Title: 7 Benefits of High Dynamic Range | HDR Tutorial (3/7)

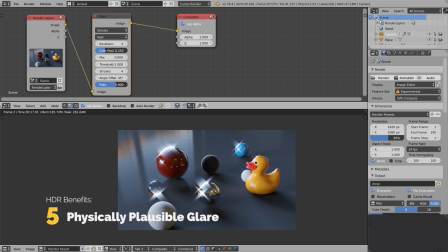8:31 I prefer to use physically plausible. You can try switching from streaks to fog glow style. It will look slightly less aggressive, slightly less in your face.
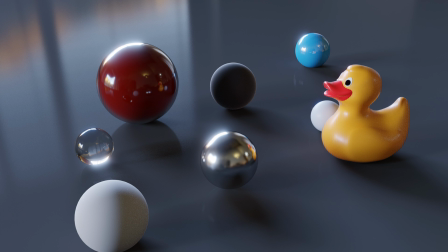8:43 And that post-processing stuff is one of the very cool benefits of scene-referred workflow. The workflow that depends on the high dynamic range data. And by the way, Cycles, the Blender render engine, is a scene-referred renderer.
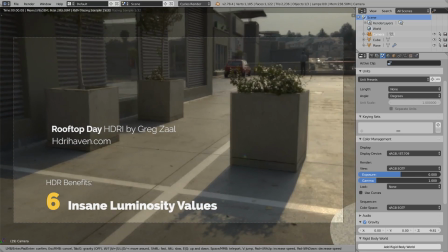8:58 The next benefit of high dynamic range that we have been talking about for a few minutes already is the insane luminosity values.
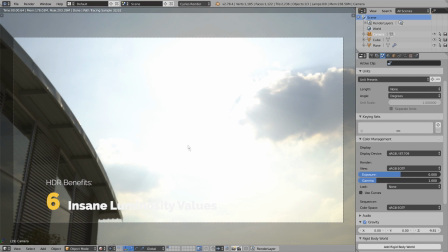9:05 Let's take a look at this rooftop HDRI and why it produces the hard shadows. I will switch to the filmic color management now, and in the next video I'll explain how it works.
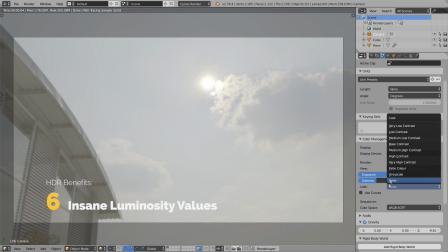9:15 For now, let's take a look at the sky and at the sun of this HDRI. And why does the sun cast so razor sharp shadows in this HDRI?
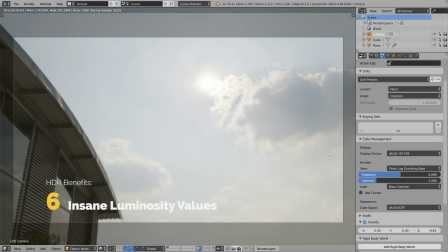9:23 Because there are many HDRIs that doesn't help you to produce the hard shadows.
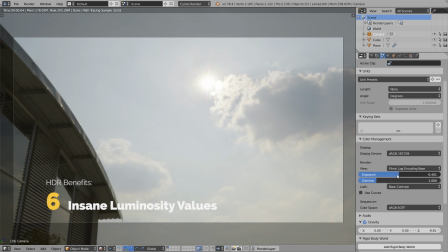9:27 Okay, so let's try reducing the exposure and check out what happens.
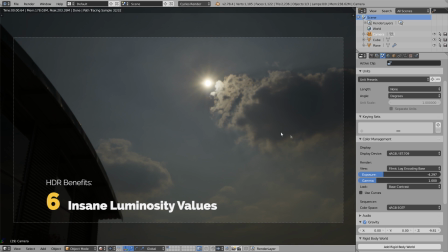9:33 As we're reducing the exposure, we are revealing more and more details in the clouds and in the halo of the sun,
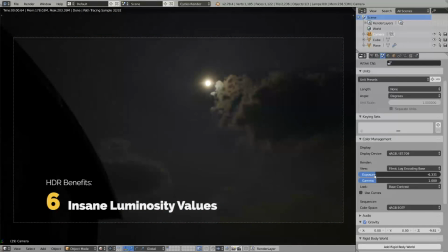9:39 and the sun disk is getting smaller and smaller. So now we can see the actual outline of the disk.
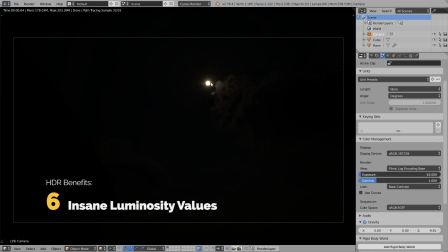9:46 This is the actual size of the light source in the Blender scene, how the Cycles will interpret it.
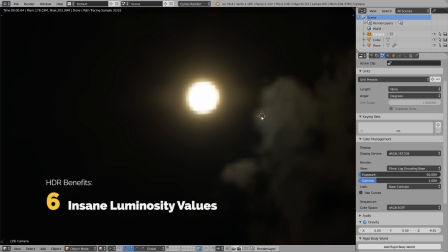9:53 Let's render it out and check the actual values. I'm pressing F12 for render.
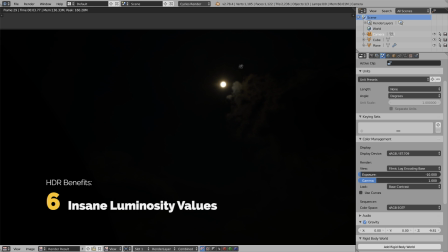10:00 Let's wait for a little while, and now left click on the disk. I'm gonna zoom in a little bit to not miss it.
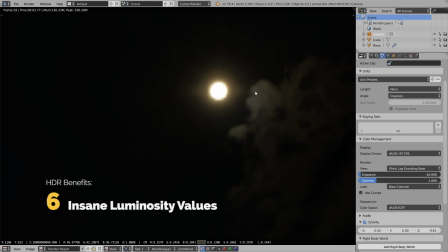10:07 And if you now click on the sky, you'll notice that the values of the sky is about 45 on all channels. And now if you click in the center of the sun, you'll notice something incredible. Of course, we're dealing here with the high dynamic range, but this,
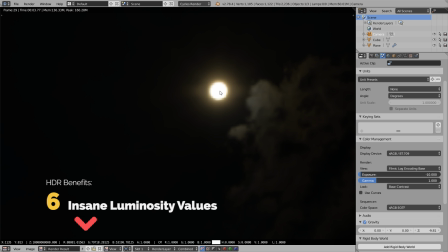10:24 88,000 in the red channel, 79,000 in the green channel, and 53 on the blue channel.
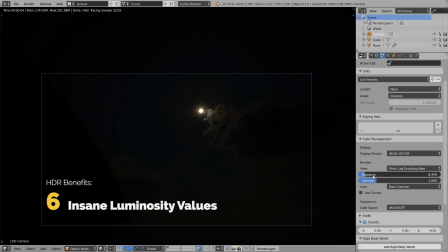10:29 Holy moly, this tiny area of the HDRI environment overpowers everything else, basically.
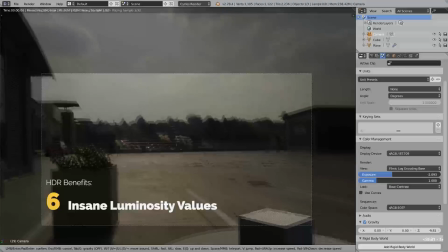10:36 So even if the rest of the HDRI illuminates the scene, this part really illuminates it.
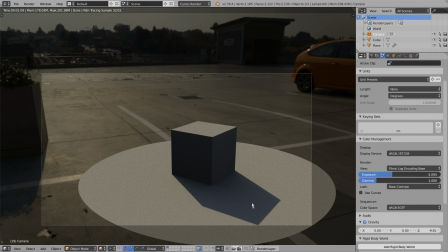10:44 In other words, its contribution to the lighting is insanely high because of the insanely high color values encoded into the 32-bit image.
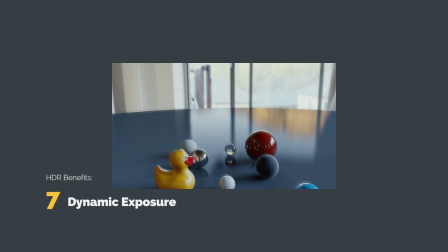10:52 And the last but not the least important thing is dynamic exposure. So we have this insanely wide range of color values,
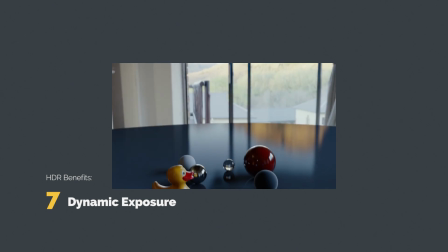11:00 and what we can do is animate the camera exposure as if it adapts to the lighting.
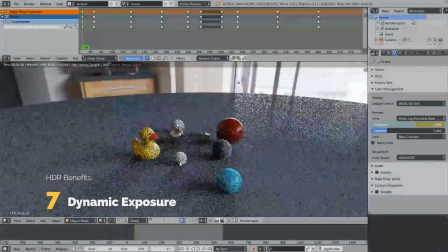11:06 And once again, do it in a physically plausible way, without the blown out parts and other shenanigans.
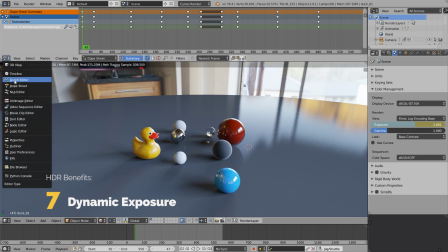11:14 So here we have the dope sheet, and you can see a bunch of keyframes. These are the camera exposure keyframes. I just animated a couple of values.
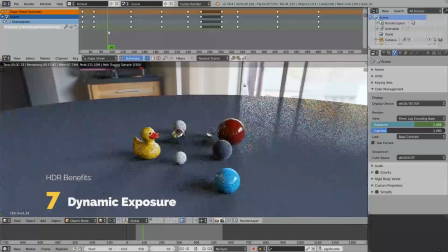11:27 So for example, let's screw up to frame
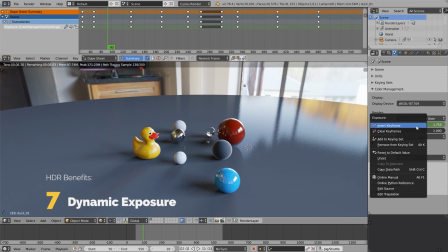11:30 93, set the exposure like this, and right click on it and click insert keyframe.
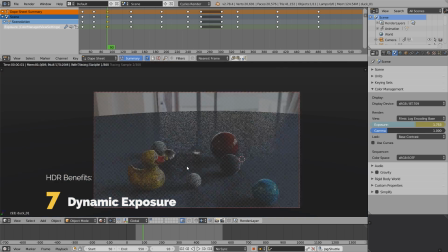11:36 As simple as that. Now we can screw up to another keyframe and repeat the steps.
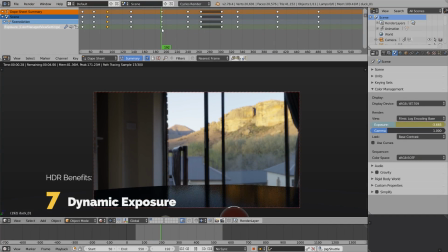11:41 What I did earlier is set up this keyframe on frame 192, where the exposure is set to -3.6. And later on, when the camera animates to show us the table,
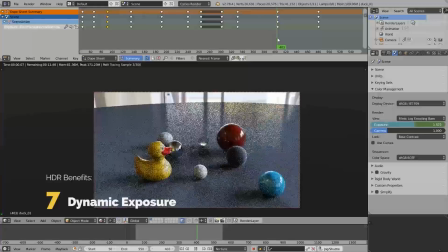11:53 I set up this keyframe right here and set the exposure higher.
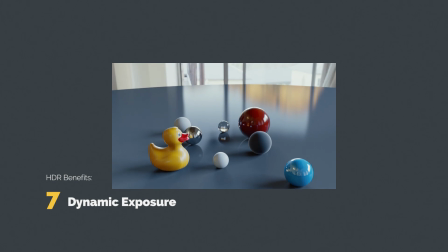11:58 And this simple tricks plus high dynamic range images plus rubber duck gives us an amazing render.
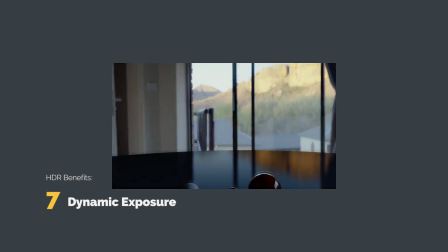12:06 Okay, guys, these are the main benefits of using 32-bit images as opposed to using just 8-bit JPEGs,
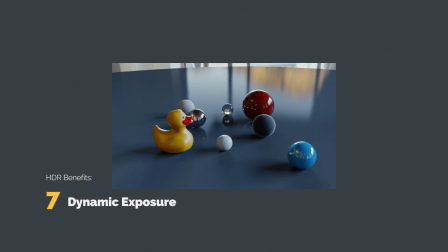12:13 especially when it comes to image-based lighting, because image-based lighting loves high dynamic range.
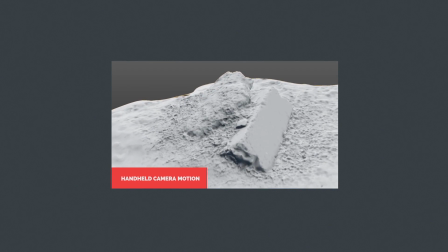12:20 Oh, and also, if you wondered how the shaky camera motion was created, check out the handheld camera motion tutorial on creativeshrimp.com.